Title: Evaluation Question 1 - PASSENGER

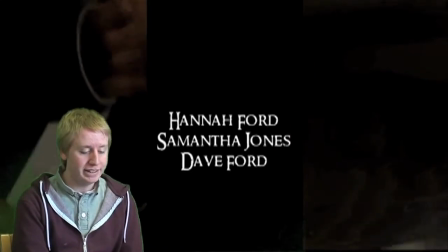[0:00]
As you can see, we mainly brought a convention of horror by deciding to present our OTS and the style of the split screen.
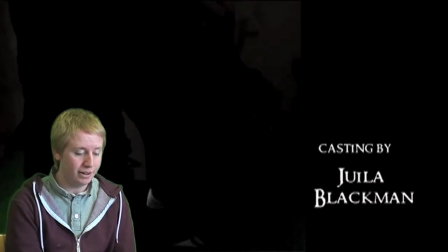[0:06]
We decided to do this because it helped develop our complex storyline quicker and creatively in the short time space given to us by the exam board.
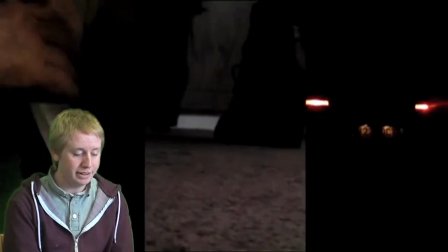[0:15]
We were able to tell the story of Sam's demise as well as the killer's preparations simultaneously.
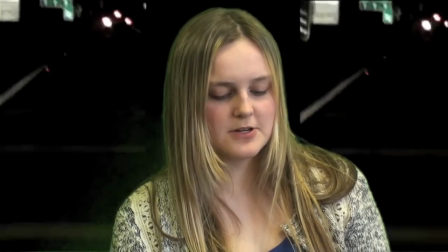[0:21]
It also enabled us to confirm a film production convention of including many varied credits.
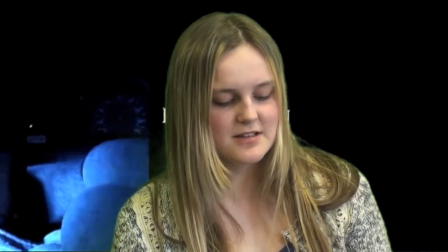[0:26]
We found this important because last year's examiners were brought slated to the centre for a lack of titles in horror opening sequences.
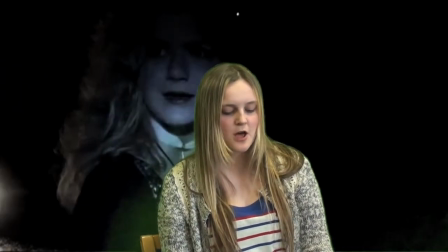[0:32]
Despite most horror opening sequences having a very few titles, we did want to find ourselves discriminating against due to the grief. The two is the soundtrack of a massive, massive attack, because the title is ironic, as it is about a prostitute and the music provides the perfect case of our script for speech education.
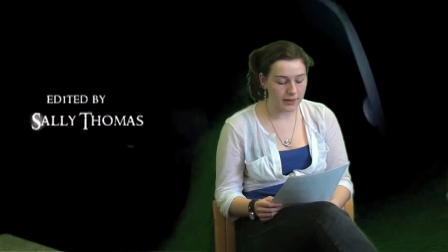[0:49]
Our target audience will probably be familiar with the track and therefore, for a two-year In this row,
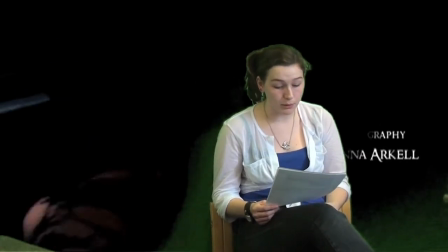[0:54]
we are the random drama by a student, and a random drama that is suited to be a helpful focus to a person. There is a recurring theme of lights throughout our open and title sequence.
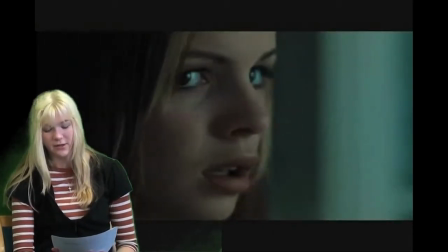[1:02]
It is often common in horror to have an icon recurring for ache. In this way, we follow conventions.
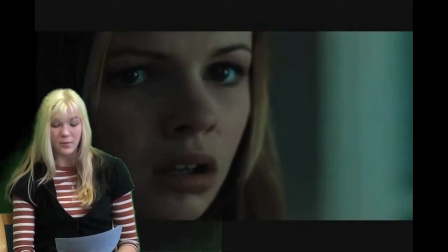[1:08]
For example, the pumpkin in Halloween,
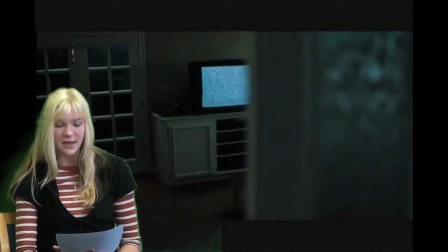[1:11]
and the ring-shaped objects in the ring, and more recently, the use of CCTV in paranormal activity in screen form, and the dolls in women in black.
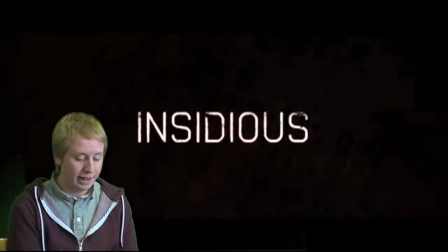[1:19]
We put our title originally across two of the split screens, and then they move so that the blue is black.
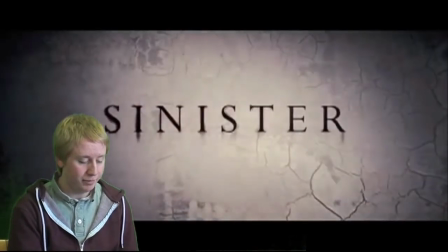[1:27]
This is telling us that the blue screen links to the title of Passenger.
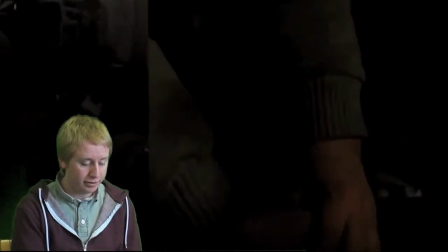[1:31]
We also ensured that there was a blue screen next to the title, as blue is often associated with horror.
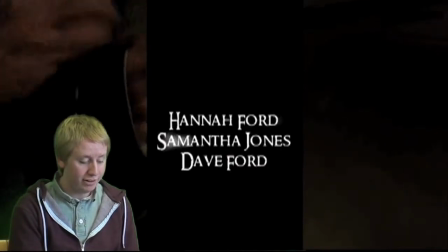[1:38]
Passenger is a really clever title for our film,
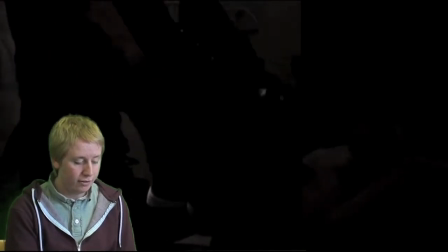[1:41]
because like many other successful contemporary horrors are only one word such as mama, insidious and sinister.
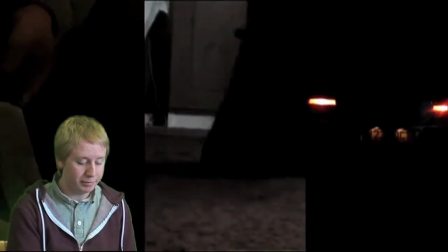[1:49]
We were also inspired by Dexter who often talks about his dark passenger which makes him kill people.
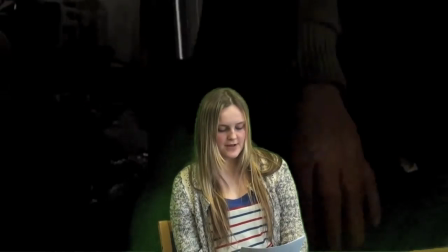[1:57]
We included classic icons of horror to offer some form of conventional pattern so that people would recognise the genre of horror.
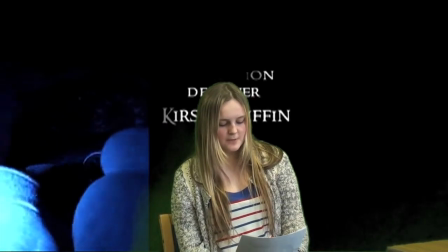[2:03]
For example this shot shows the bloodied throat being twisted by mannequins in a dirty jumper.
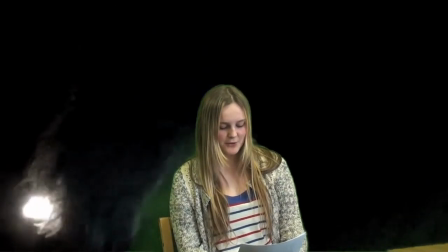[2:08]
This juxtaposes beautifully with a tacky Again, there is a beautiful piece of irony of the killer's preparation, but Charlie's tape whilst our prostitute's preparation, and if he is putting on her makeup, there was a split screen that enabled us to do this.
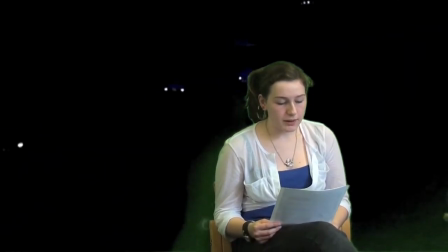[2:23]
The imagery of the room and the void of the car is turned on because it depicts the journey of preparation and the depth of history, again, where it is developed in the world by adding more metaphorical narrative patterns instead of going all out gore to intrigue the audience.
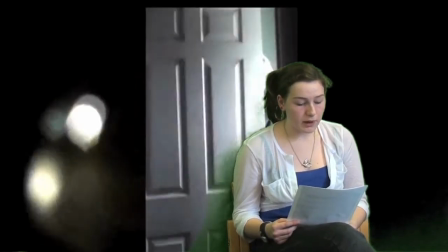[2:37]
The use of low-key street lighting also helps develop an atmosphere that the audience would associate with horror.
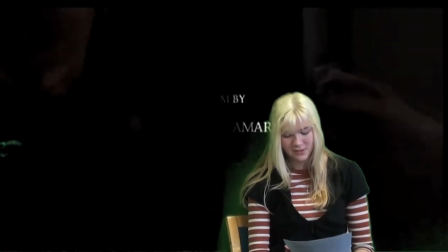[2:46]
The sexual imagery of our opening title sequence helps pull in a male audience,
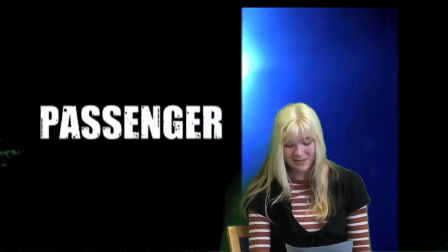[2:51]
for example the provocative placing of boots, the erection of the lipstick and the potential use of rope and tape as bondage items.
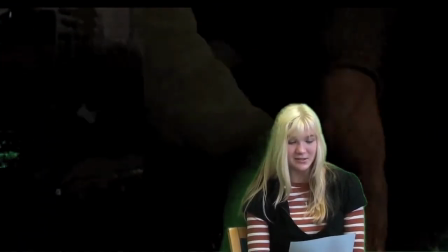[2:59]
Coupled with the sexy music, this offers our opening title sequence a draw for male audience to keep watching. Our main character is a classical woman victim. This is because of the blonde hair and also the way that she is dressed.
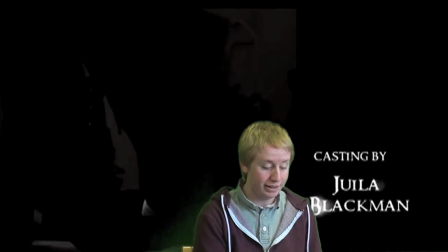[3:12]
Black short skirt, tights, red lipstick. The tarty look pulls in the male audience.
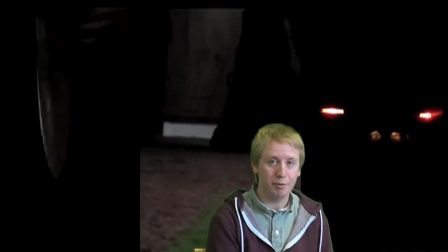[3:19]
The red represents the seduction that Sam portrays. The living...
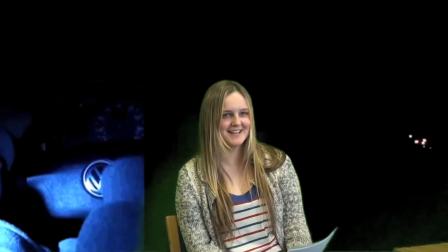[3:26]
The living sequence! No, the killing sequence! Keep going, don't stop it.
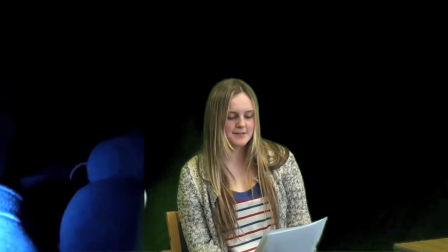[3:32]
The killing sequence with our film is a typical horror iconic scene because it involves a strong, typical male killer murdering a vulnerable girl in his car. He killed the horse when she was handed over the girl's mouth, which shows the strength of the murderer. The costume matches up to the climax of the soundtrack. This enables the audience to realise the situation as an important part of the ending sequence.